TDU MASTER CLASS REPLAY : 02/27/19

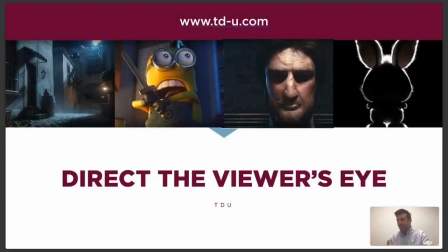[10:52]
So directing the viewer's eye means that in films, you oftentimes have a very, very short window, a very small window to tell the story of the shot because the shot may only be a second, two seconds, even less than a second. I think my record shortest shot it was six frames. I've lit a six frame shot before which is a quarter of a second long.
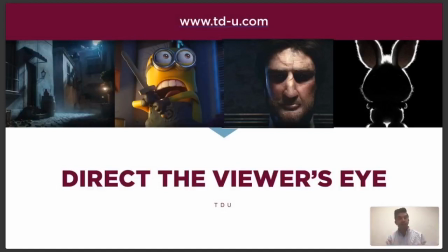[11:10]
So you've got that time period to focus the audience's eye on what's the most important thing in the story. Because oftentimes there'll be like seven characters and you need to get the direction focused on one thing. Or it'll be like a big character holding something little and you need to get the audience's eye focused right here on the thing that they're holding.
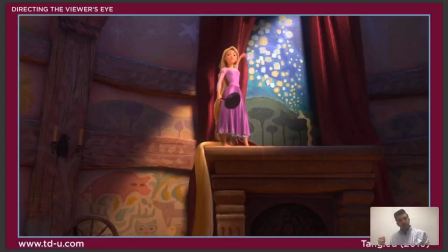[11:29]
Take this example from Tangled, right? So this is a character. She's pointing to this painting and the painting uh has to do with what the story that she's telling so they've created this slash of light coming through that draws a viewer's eye and and pretty much flanks off so anything um try this guy anything
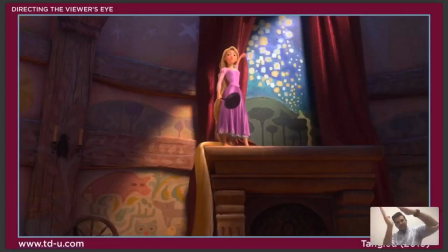[11:45]
anything sorry anything that's like outside of that is dark and you're not focused on you're just focusing in on what she has there what what what is
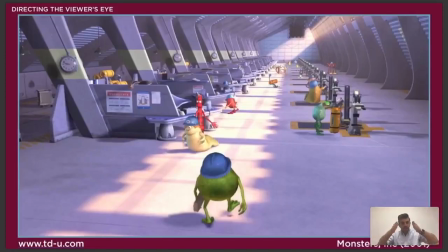[11:57]
going on inside that light source similar to in this monster's ink shot um you can see there's that path of light that he's walking down. Because again, Mike Wazowski here in the foreground is the main character, but it's more important to know that he's walking down this path, to lead the viewer's eye down this path, to know where he's heading.
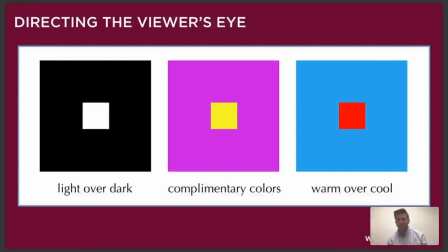[12:15]
We can direct the viewer's eye through some basic, basically you just want to create a contrast. You either want to create light elements over dark, complementary colors you want, or warm colors over cool. You want the thing that you want to pop forward to be different than the thing behind it.
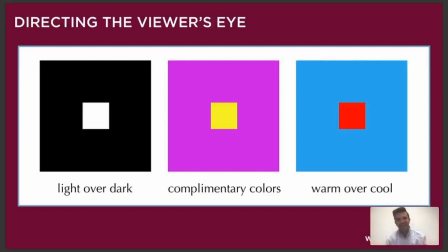[12:32]
Sorry, I got those mixed up. There we go. And so you just want those to be a little bit different.
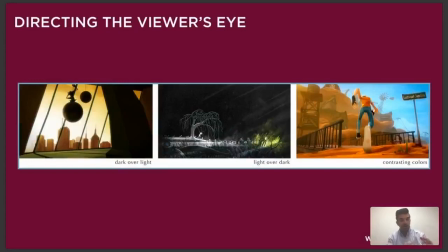[12:37]
Here's some examples from some animated shorts. We've got a dark character popping over a very warm, bright sunset. We've got bright characters in the middle over a dark background. And I really like this one on the right where we've got orange toned characters, like his vest is orange over the blue sky in the background.
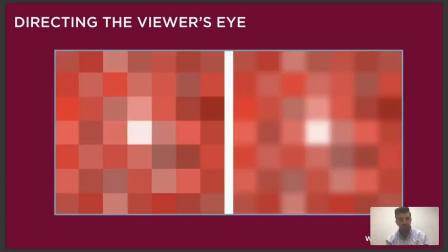[12:54]
And then you've got his blue jeans over the very warm canyons there as well. A good trick, and I learned this from when I was studying photography, is that if you want to read your image and analyze whether or not the values are popping forward,
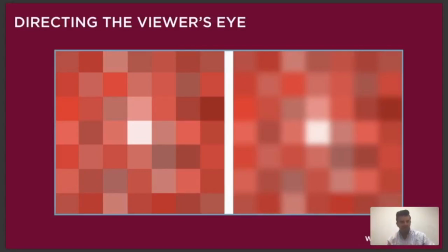[13:10]
you can really just look at it and squint your eyes and make the image blurry. I can't force you guys to squint your eyes, so on the right-hand side here, I went ahead and blurred up the image so you can kind of see that. So you can get kind of like the rough, like just like the rough concept of the shapes and see if anything's standing out and popping forward there.
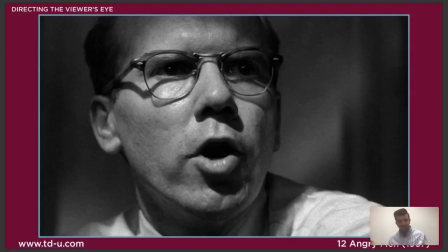[13:28]
This is one of my favorite movies of all time. This is 12 Angry Men. And in this film, not only are they doing a really great job of popping light characters over dark backgrounds, but they are hyper-focusing the viewer's eye to the eyes of the characters. And they're doing that by flanking his head and pretty much all these guys.
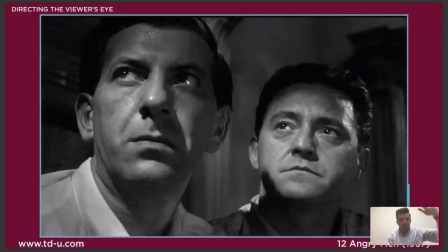[13:45]
So this movie is about 12 jurors and they go around and they're always giving their opinions. and and you can see they always are like putting barn
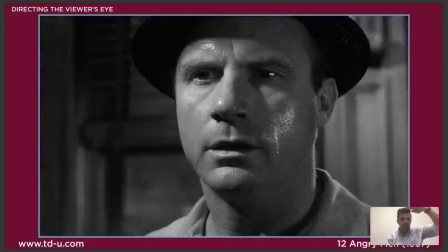[13:52]
doors on the lights or something to flat flap it off and and cut off the shadows and head well this guy's wearing a hat so that's
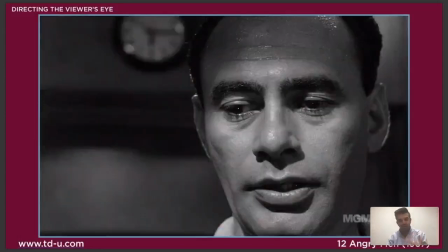[13:59]
just cheating but you can see that they're hyper focusing that and i love that and i love to try and uh do that for my shots as well we've
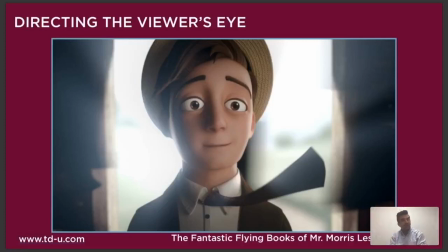[14:09]
got this shot from uh fantastic flying books of mr morris lesmore another amazing animated short you should check out and this is a little bit different so he's over a very bright background and he is a darker element that's popping forward so in this show it's structured
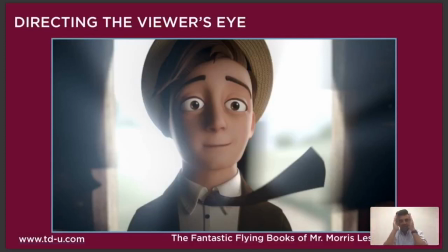[14:22]
we've got dark elements on the outside right in the middle and then he's right in the middle of that and he's able to his darkness is able to pop off
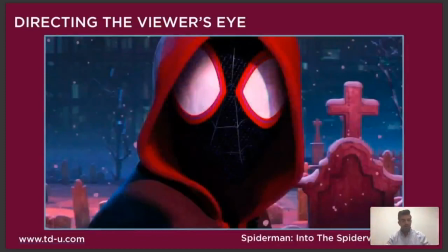[14:29]
forward there now we've got spider-man the spider-verse I just watch this again last night for like the third time absolutely incredible movie congratulations to everyone who worked on into the spider-verse on your Academy Award that's huge and we had a TDU student who worked on Into the Spider-Verse.
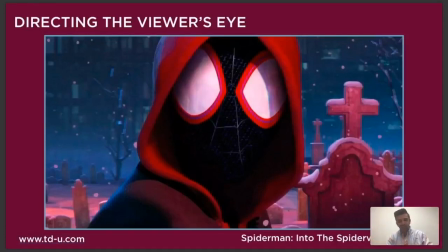[14:47]
I'll tell you guys about him later, but just a huge, beautiful movie. Go check it out if you haven't already. And in this shot, we've got warm tones, the blue character popping off over the cool background.
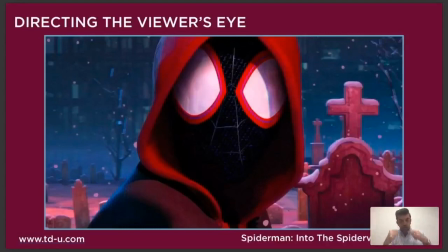[14:57]
And really, and also like the whiteness of his eyes, the hyper focus around the whiteness of the eyes is really popping it forward too, because that's the brightest part of the image.
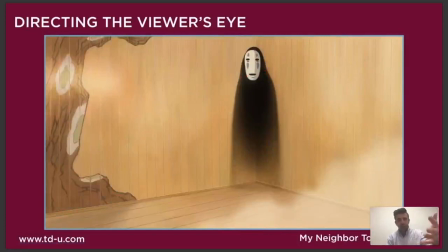[15:05]
Again, we've got some dark, a dark character reading over a bright background. This is like warmth over cool.
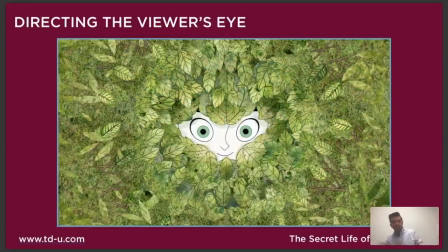[15:11]
Also a little bit of brightness in play here as well. This is a really cool shot. This is a promo image for The Secret Life of Kells. So you can see here, this is more using complexity versus simplicity. So around the character is all these very complex, very small shapes of all the leaves and the detail in there.
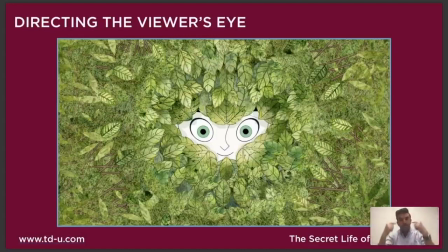[15:30]
And then once you get in the middle, you just see the big circles of the character's eyes and the very simple mouth. And it's just simple and clean and nice and smooth. And if that smoothness is what's actually popping the character out that way.
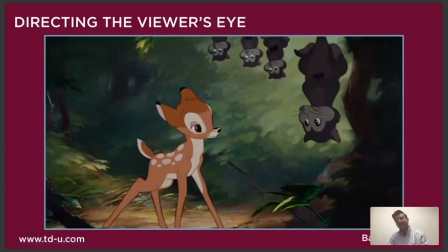[15:43]
So you can use complexity versus simplicity. And in that same vein, I love Bambi. I've already listed like seven movies that I think are my favorite in this. So I absolutely love movies and I can talk about this stuff all day. So in Bambi, we've got a, again, this is a warm tone character over the background, but look at that background.
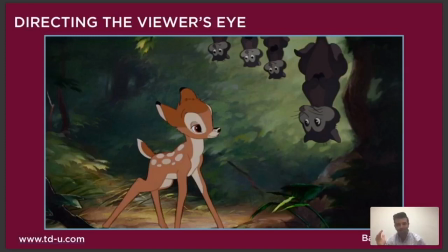[16:00]
I guarantee you, you've never thought of it this way, but those backgrounds are so abstract. They're just some simple shapes. They're just a suggestion of the environment, a suggestion of this forest back behind them. But like there is no forest there. Like look, like right in the middle, there's just a handful of colors.
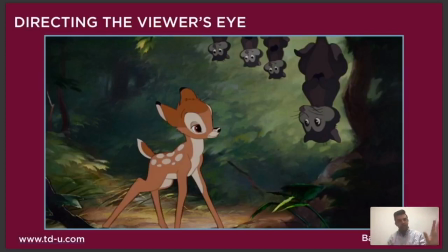[16:18]
And so in this, they're using the simplicity of the background to kind of smooth things out and allowing the more detailed, sharper shapes, the characters to pop forward.
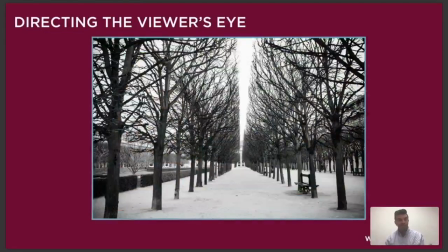[16:29]
You can also use leading lines to emphasize this. This is one of Jasmine's photographs. So you can you've got all these lines like leading back to one point in space and as lighters, you can emphasize that and really kind of create those suggestive lines.
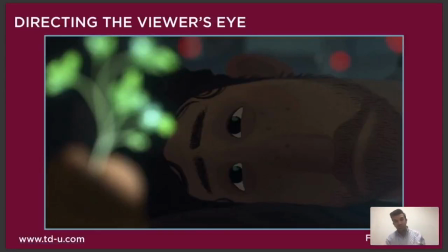[16:42]
Depth of field is a big tool as well. So this is from Feast. And here are two shots. It's the exact same shot, but it's allowing using depth of field or the that photography trick of creating things in and out of focus to focus the eye on two different elements.
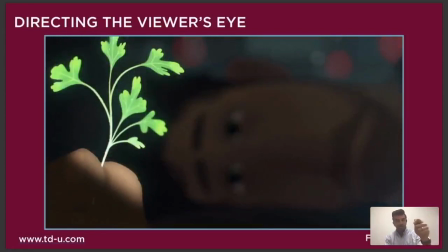[17:00]
And so this guy's holding this herb in his hand and it's reminding him of his ex and he's focusing on it.
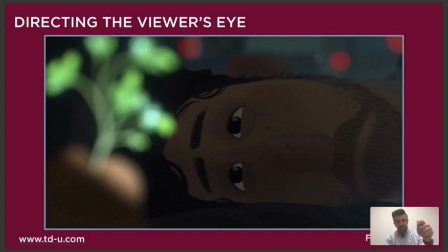[17:06]
And so we're kind of focusing on him and you can see the reflections of that in his eye, which are really cool. And it's focusing in on that as well.
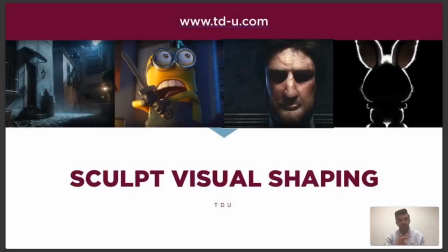[17:13]
So now we're going to talk about sculpting, visual shaping, the third of these. Let me actually bring this up. So as you can see, I know it's kind of a it's not the best lighting in here, which is weird for a lighting demo. But you can see on me, there's a lot of like shaping going on. There's light to dark values going across my face, coming along here. Even on this white wall behind me, there's some darker values here and lighter values in the middle. This is a light kind of up over my head here. And that is what we're talking about when we're talking about visual shaping. We're talking about shifting from light value to dark value. Now, let's get back to this.
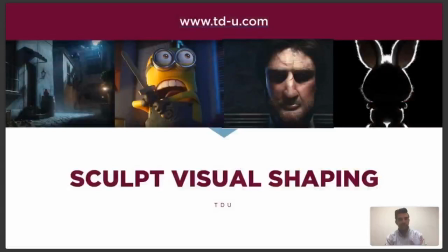[17:45]
Okay.
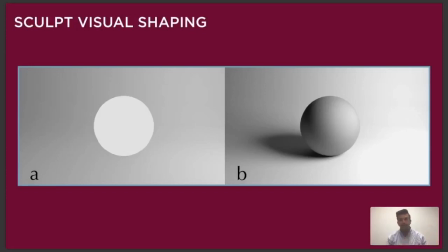[17:48]
So whenever we're working in film, painting, photography, anything like that, it's a 2D medium. It's a flat screen. It's a flat painting. It's a flat print. And we need to convey 3D space into that 2D media.
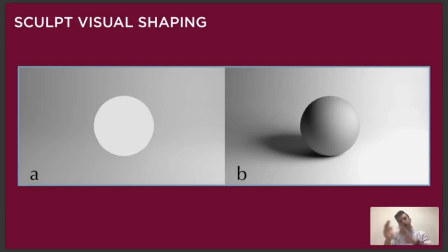[18:04]
And we do that by light to dark fall off areas and also like color shifts and just feeling that volume and feeling that weight. So this A and B are the exact same 3D scene. It's just that one has visual shaping to it, the B one, and the A one doesn't.